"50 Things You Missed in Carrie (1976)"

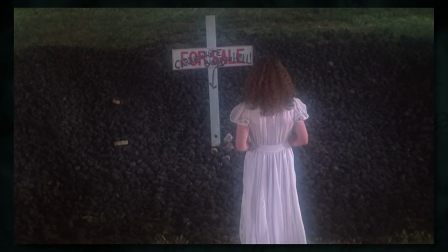There are so many hidden secrets and strange happenings that go down in the final scene of Carrie, so stick around to the end of this video if you want to see me analyze it.
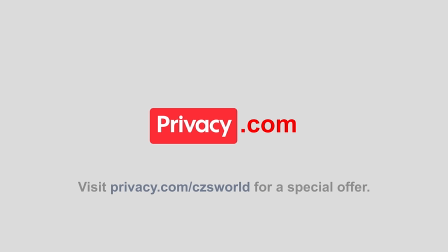This video is sponsored by Privacy.com, who are offering a few new product options, so keep watching to learn more. As a special treat for my Things You Miss viewers, you'll get $5 to spend on your first purchase. Free money that you can use to purchase anything online. Go to privacy.com slash CZsWorld to sign up now. I've covered the Stephen King universe a lot here on this channel, but one thing that I have yet to do is take it back to the creation of this universe.
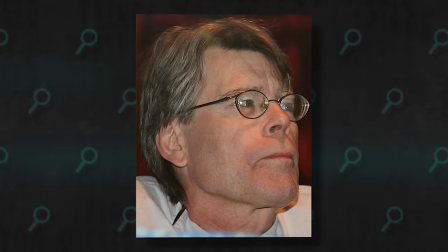I'm not talking about Gone, the almighty being in King's writing, I'm talking about when King himself actually created the universe by writing his first novel, Carrie, which was published in 1974. The first movie adaptation would come out two years later, so let's get into the things you missed.
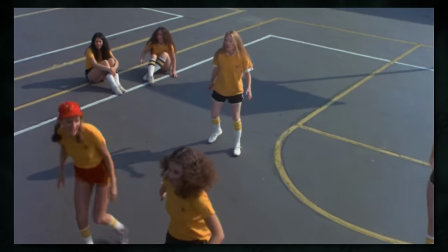The movie begins in Carrie's gym class, where we learn that she's basically an outcast among her classmates.
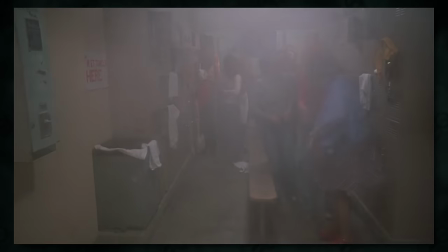She showers alone in the locker room after all the other girls have cleared, but in the background there's a poster advertising the senior prom to take place on May 25th and later become the climactic scene of this movie.
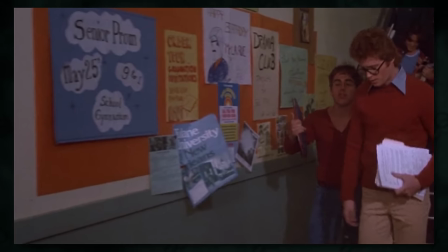The poster is light blue with text printed on cloud designs,
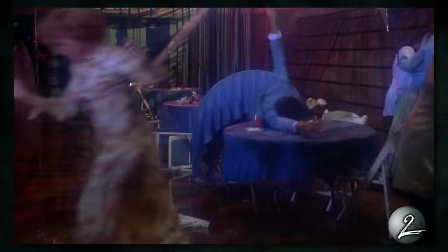and it would be the rain-like downpour of water sprayed by Carrie using her telekinesis that sparked the electrical equipment and started the tragic fire at the prom.
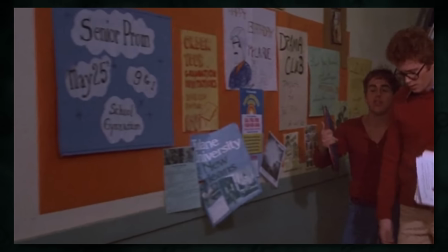The poster's color scheme, light blue and white, comes up again and again to symbolize an innocent purity.
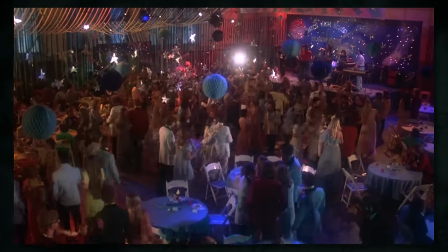For example, Carrie goes into the prom without having ill intentions and the place is decorated with a light blue color scheme,
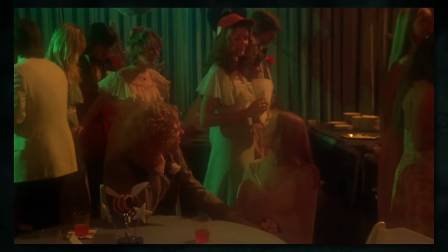but the kids who are trying to sabotage her are wearing red, which is explained by Carrie's mother to be the color of the devil.
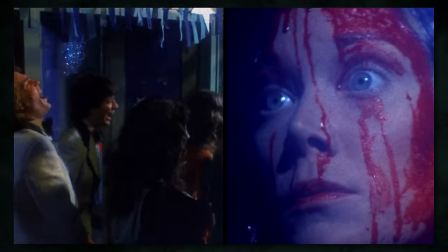Red. I might have known it would be red."
And when Carrie is humiliated, she changes all of the lights in the room to red.
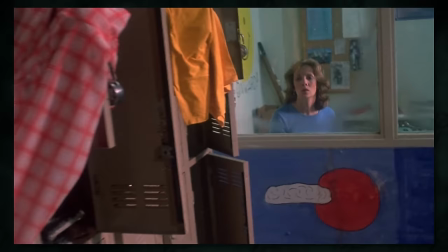Other examples of the good vs evil color scheme can be seen throughout. Miss Collins is dressed in light blue when she saves Carrie from the bullying girls.
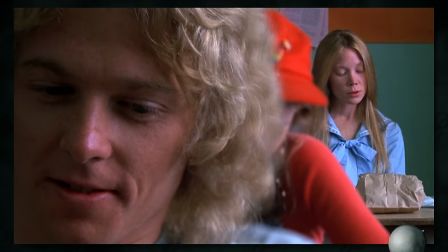Carrie wore a light blue dress while walking home after being victimized, wore light blue to school the next week as she rejoins classes and compliments Tommy Ross on his poem.
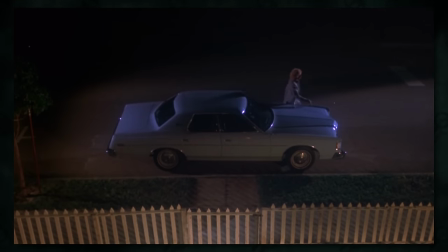Tommy picks her up in a light blue car before prom, an event that was Sue Snell's way of making up for the bullying that occurred,
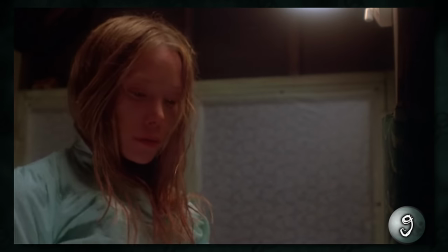and Carrie changes into a blue gown after attempting to wash away the evil symbol of the blood after the prom. On the other hand, red manifests itself as evil,
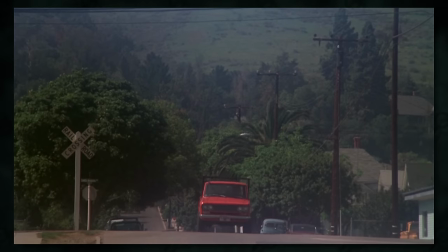like the red blood that marks the beginning of Carrie's womanhood and the truck that approaches the house when Tommy asks her to the prom, both of which her mother sees as sinful.
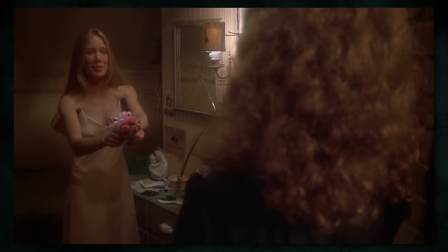In the book, the prom dress is red, but in the film it's pink, but Mrs. White still labels it as the color of the devil.
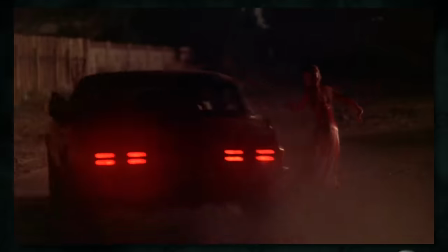Obviously there's the blood that gets dumped on Carrie at the prom, but there's also the red car that Billy Nolan uses to try to run her over at the end.
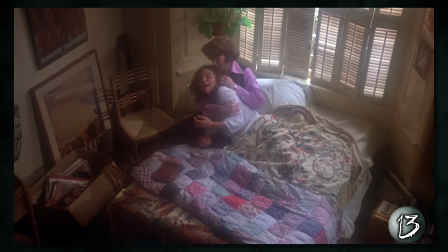The quilt at Sue's house at the end is a mix of reds and light blues, which like the novel's ending suggests that nothing has really been solved. Aside from the symbolism of colors, there's also a good deal of symbolism for adulthood. Remember, Carrie's entire manic telekinesis episode is powered by the stress of her getting her period, reaching adulthood,
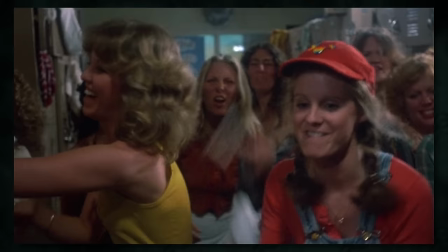going on dates, which alone is fine, but the stress is multiplied by the humiliation caused by her classmates.
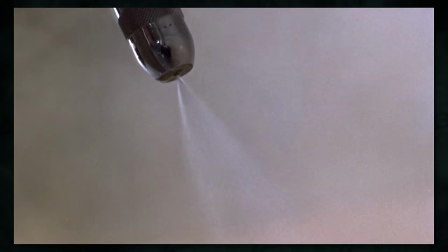So I think it's no mistake that the shower scene that kicks it all off features a very adult-oriented nozzle head and is filmed in an almost sensual way.
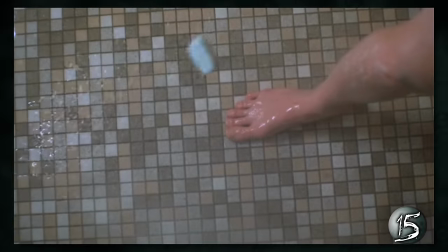Also it's right after Carrie literally drops the soap that she becomes extremely vulnerable. If you don't know what I mean, just google, drop the soap.
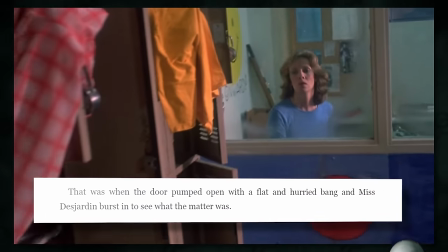The gym teacher that helps her is Ms. Collins. Her name is changed from Mr. Jarden in the novel, apparently just because that's easier to pronounce.
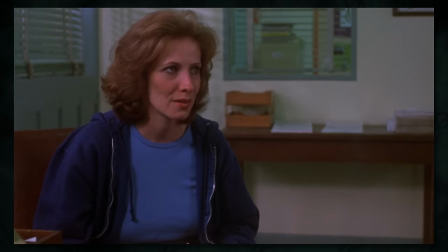This is also the first film role for Betty Buckley, who I'm a big fan of for her work in Split and The Happening.
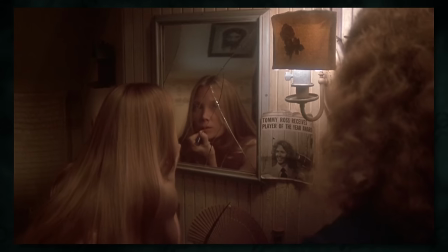When Carrie gets ready for the dance, we see a newspaper clipping by her mirror celebrating Tommy Ross for winning the Player of the Year award.
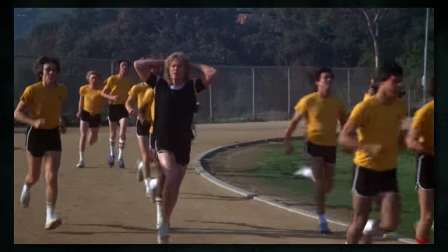It's implied that he plays multiple sports, but this seems like the most generic thing ever.
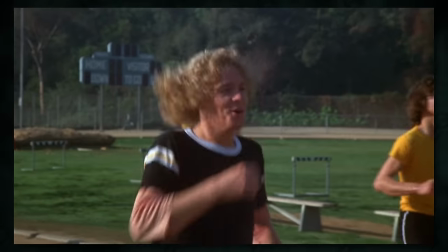I mean it could refer to the fact that he essentially has two dates in the movie, his girlfriend Sue and his prom date, Carrie.
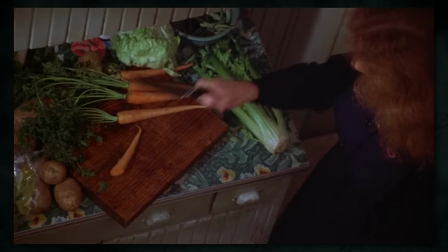Then there's this strange scene. Carrie's mother, who has sworn off sex as a sin, is seen mutilating this carrot, which could be seen as another phallic symbol.
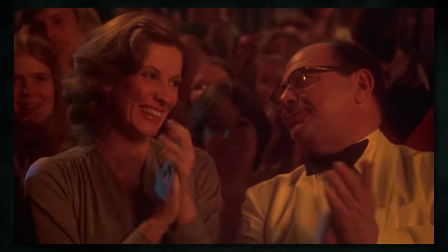There are a couple more adult symbols at the prom outside of this part, where I'm not really sure why this much older English teacher is looking at the young first year gym teacher like that, but I'll ignore that and focus on the curious change from the book. In the novel, Carrie starts destroying the gym by causing the emergency sprinklers to go off,
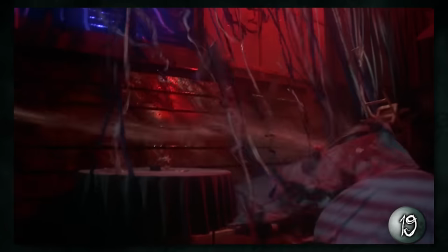but in the film it's a much more masculine image in that she uses the ability to spray the fire hose to ignite the chaos. There's one motif that manifests itself time and time again over the course of Carrie's runtime, the religious symbols that are craftily sewn into many of the scenes. Let's start with the devil references this time.